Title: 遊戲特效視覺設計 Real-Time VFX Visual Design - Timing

带给玩家的余韵感都大大强化了爆炸的视觉力量
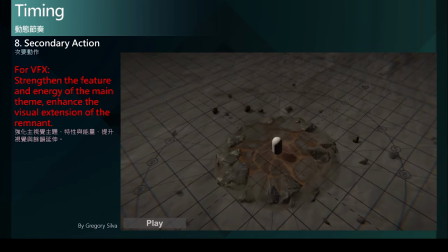19:49 如果没有这些石块与烟雾整体的视觉效果搭配就会使这个爆炸显得疲弱一些
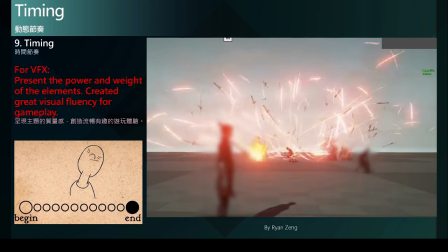19:59 时间节奏作为角色动画可以透过调整动态的快慢搭配
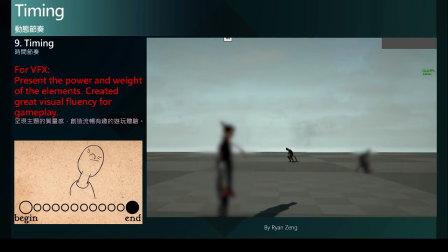20:06 来呈现出不同的角色个性与状态来丰富故事内容的传达
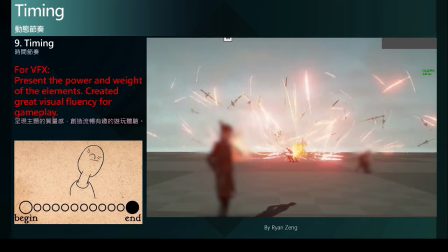20:12 而在特效的运用上则主要作为呈现主题的质量、速度与力量
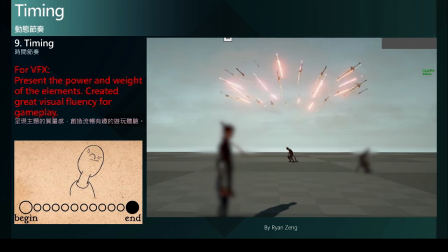20:19 改变整体效果的节奏安排便能创造出更震撼或更有趣的特效演出
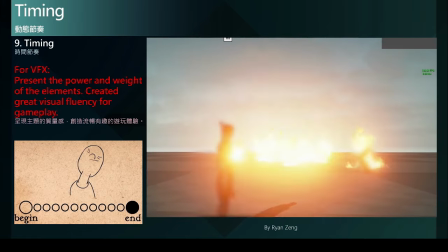20:26 像是在这个案例中飞舰不是直接快速的飞向目标进行打击
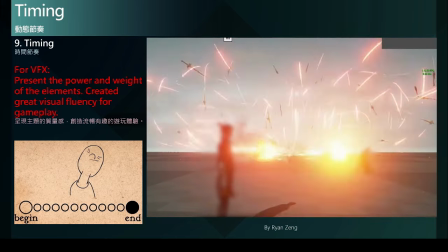20:32 更不是用一个非常均速的飞行速度来进行运动
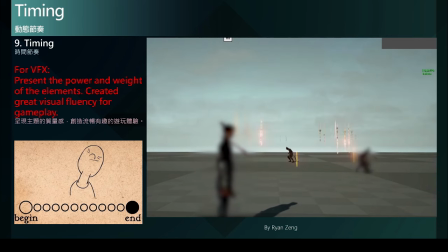20:38 而是透过安排不同阶段的节奏变化在快慢之间逐渐累积起效果的质量与力量
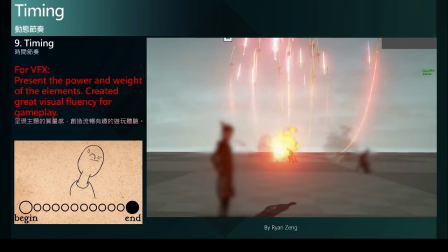20:47 借此营造出不同阶段的攻击力量的层次
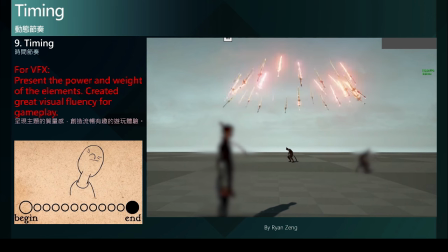20:52 你甚至可以发现在一开始这一个动作就是一个预期动作的设计在进行第一波攻击后又导入了第二波的预期动作来做最后结尾的结束攻击来
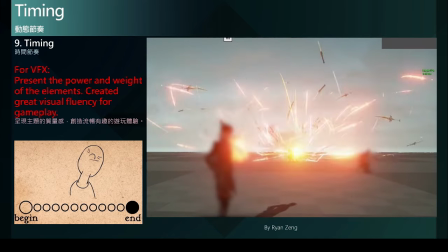21:08 营造出这两个阶段攻击力量的不同层次
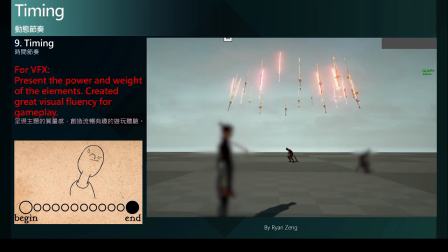21:12 带给玩家截然不同的趣味性所以透过快慢节奏之间的对比安排就能带给玩家截然不同的感受与游玩的乐趣
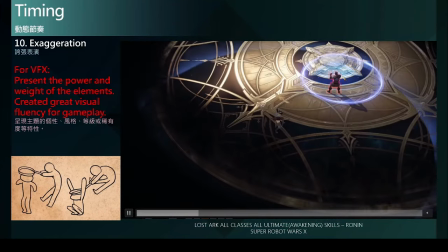21:28 在特效设计上,时常会因为角色技能的成长,而需要使效果变得更加强大或者华丽,
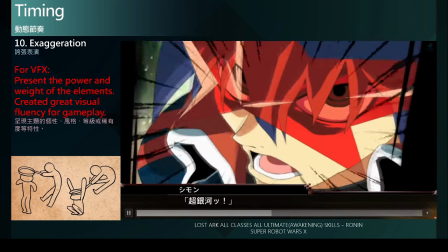21:37 又或者借此呈现该效果的稀有程度例如贩售特殊的装扮所搭配的技能
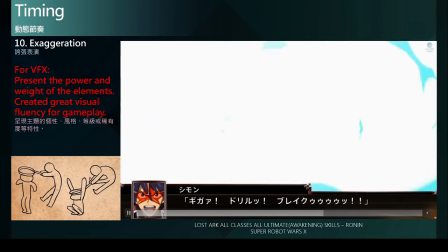21:45 也跟着提升视觉效果借此吸引玩家购买
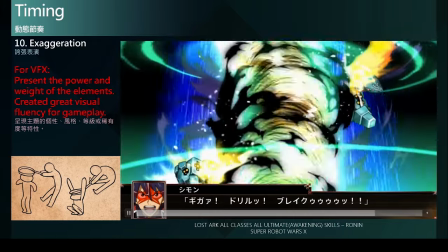21:50 而强大的敌人也会搭配效果而更加强大有威胁性的演出
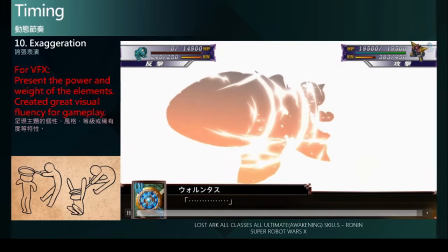21:56 还带给玩家刺激与压迫的游玩体验
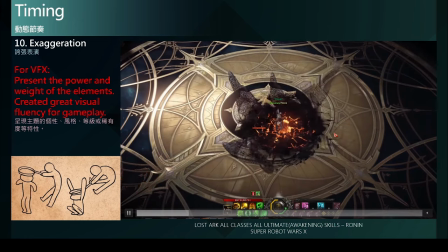22:01 所以除了演出内容的夸张化也可以透过较夸张的形状色彩与动态变化
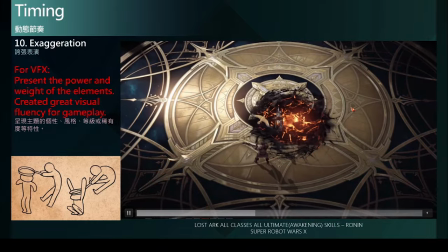22:09 還帶給玩家更好的爽快感另外不同程度的誇張化特效設計
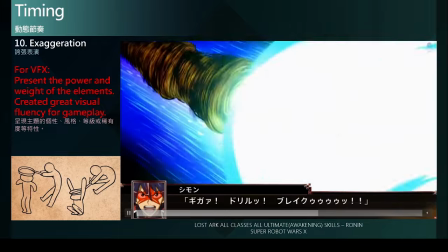22:16 還可以呈現出不同風格的主題以及所對應的角色個性的差異
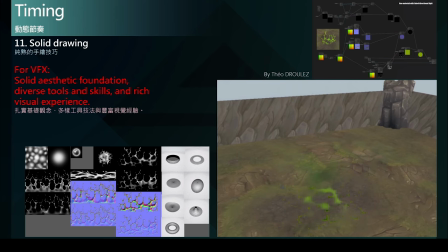22:26 純熟的手繪技巧在特效製作方面的意義上不單純指手繪的技能我認為代表著特效美術需要具備紮實的基礎美學觀念多樣工具技法与丰富视觉经验因为特效涵盖的效果非常的广泛
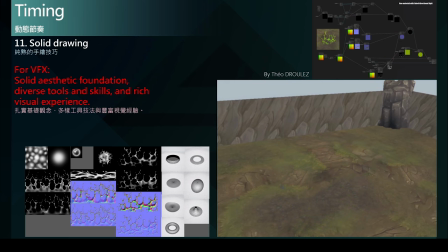22:46 从写实的各种自然现象到奇化魔法风格化美术又或者是近未来半写实的科幻世界如果没有熟练的工具技法是很难满足如此丰富多元的特效制作需求
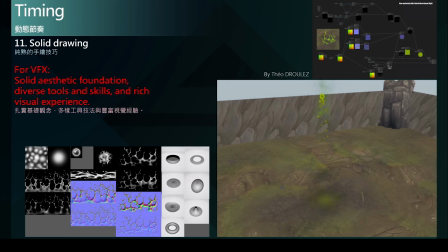23:04 而没有足够的美学知识与生活观察也就难以制作出具有说服力的效果在这个案例中很清楚的呈现出特效美术基本的制作内容从贴图模型等素材的产出
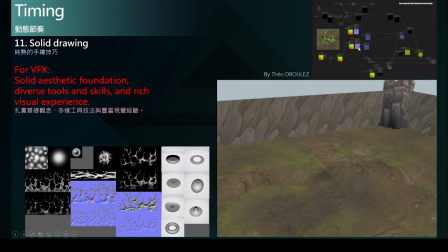23:21 再到Shader的编辑制作再到粒子系统的组件最后顺利的在游戏世界中正确的呈现在这整段过程中包含了相当多的制作知识
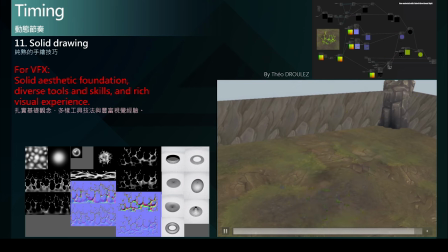23:37 而且随着游戏品质的不断提升硬体的升级身为特效美术也必须不断的优化制作流程的效率与品质
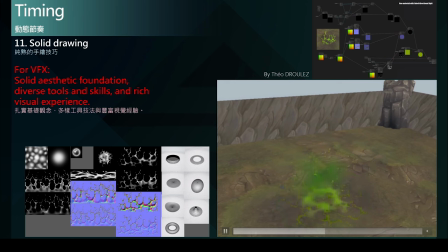23:49 以及学习更优秀的工具技法帮助我们能创造出更精彩
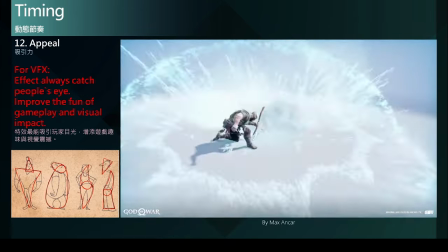23:55 更具说服力的效果最后吸引力不管是做什么样的视觉设计
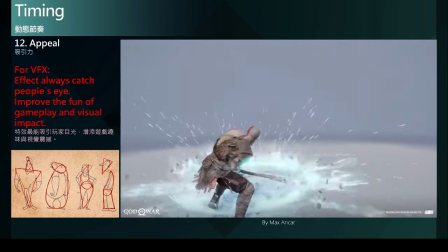24:03 画面吸引力是很重要的一个没有吸引力的视觉效果
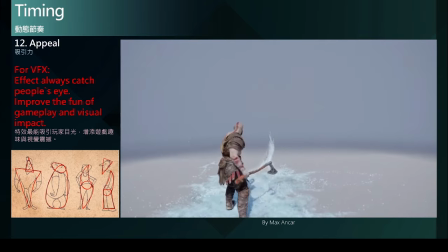24:08 也就无法与观众或玩家起到沟通的作用
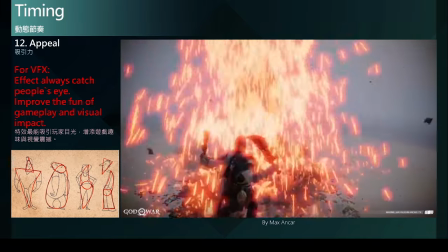24:11 故事或主题也就无法传达所以创造出视觉吸引力
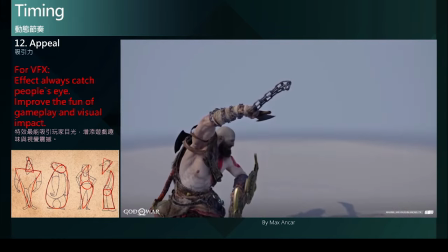24:18 是美术必须努力的目标而特效在游戏画面中
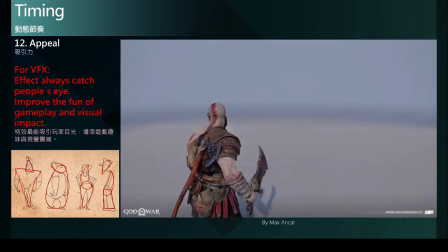24:23 是最能吸引玩家目光的存在能帮助画面氛围更加分
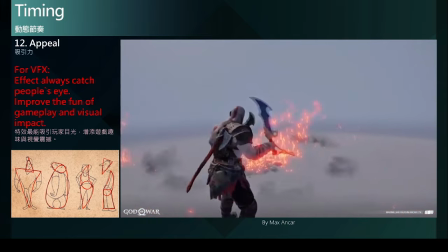24:28 角色的技能表演可以更加精彩也能辅助游戏内容设计的传达
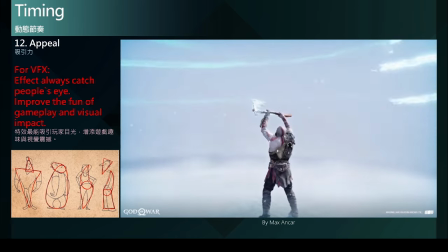24:35 增添游戏趣味想象一下战神Kratos在做这些动作时
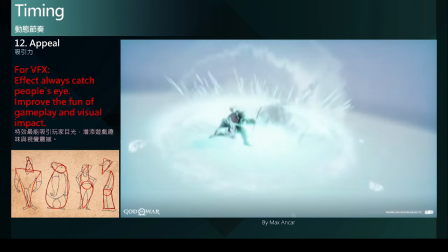24:42 如果没有这些特效画面会显得有些疲乏
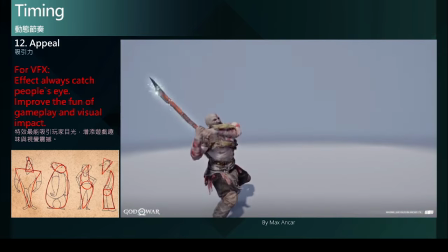24:46 甚至不清楚他正在做什么而良好的特效设计
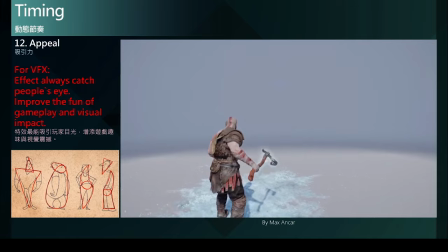24:51 就能使整个动画表演更加有吸引力而且呢辅助提升动作的打击感与视觉冲击
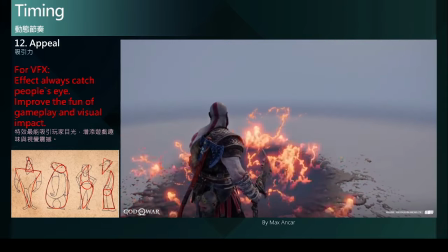25:00 起到画龙点心之妙在特效的制作上也就是尽可能的在造型、色彩与动态上
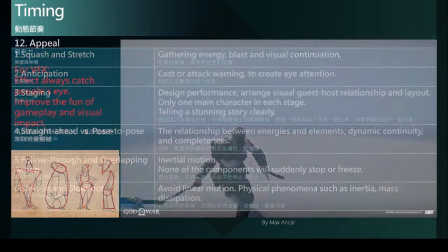25:09 去设计出吸引人的表演内容以上就是说明动画12项法则
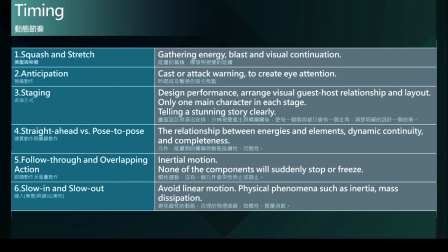25:17 对于游戏特效设计的重要性以及运用的方向当然之中还有更多细节可以继续谈究在这边我只针对大方向主要的概念进行分享
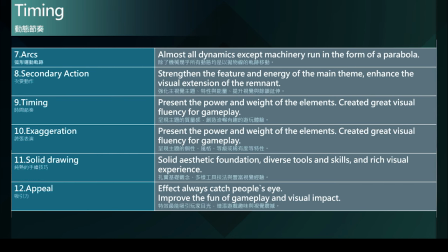25:31 希望能帮助大家更好理解为什么动画法则对游戏特效是很重要的基础观念也强烈建议特效初学者务必要熟悉动画12项法则
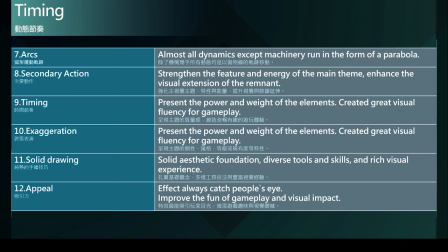25:46 并持续练习直到熟练运用这会帮助你设计出令人惊艳的效果
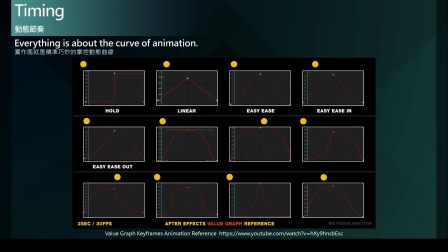25:54 看了这么多案例其实在实作面上就是要去精准与巧妙的控制动态曲线来制作出精彩或有说服力的效果透过移动、旋转、缩放及色彩四大要素的动态变化
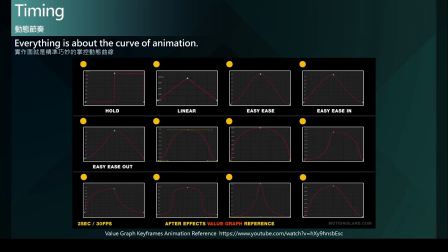26:13 来构成吸引人的表演内容所以从这段展示效果中可以看到单纯只是改变位移的动态曲线就能够使这一颗球体做出截然不同的表演及个性最后来看一组好坏对比的案例
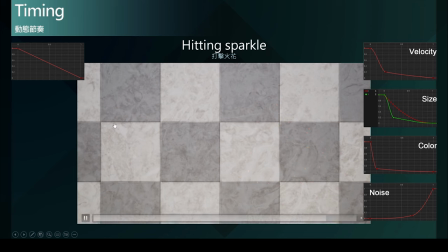26:32 这是一组常见的打击火花效果左边的打击火花显得相当软弱无力主要是因为整体的动态曲线缺乏变化是完全的线性动态而右边是经过调整各项参数动态曲线后的结果
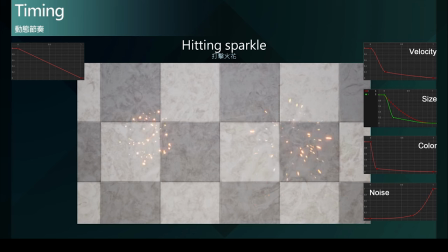26:51 得到相当好的打击感与动态细节效果也更加自然有说服力而这主要是透过优化速率的曲线使火花在初期阶段有很强的动能向外喷发
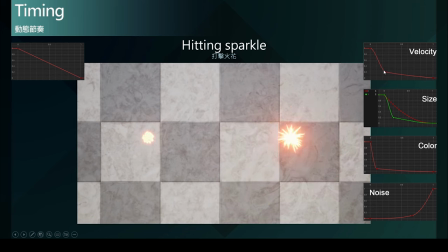27:09 但是很快的就大幅度的减弱这样的速率对比就大大改善打击感的呈现另外也调整颜色的强度变化因为粒子受到撞击时强大的撞击力导致摩擦生热
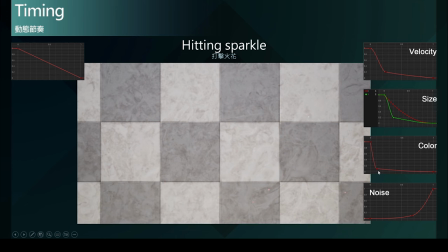27:26 所以初期会有很强的色彩光晕但很快的就随着动能与热能的减弱色彩强度也跟着大幅减少减弱的色彩也正描述着热能的冷却与消散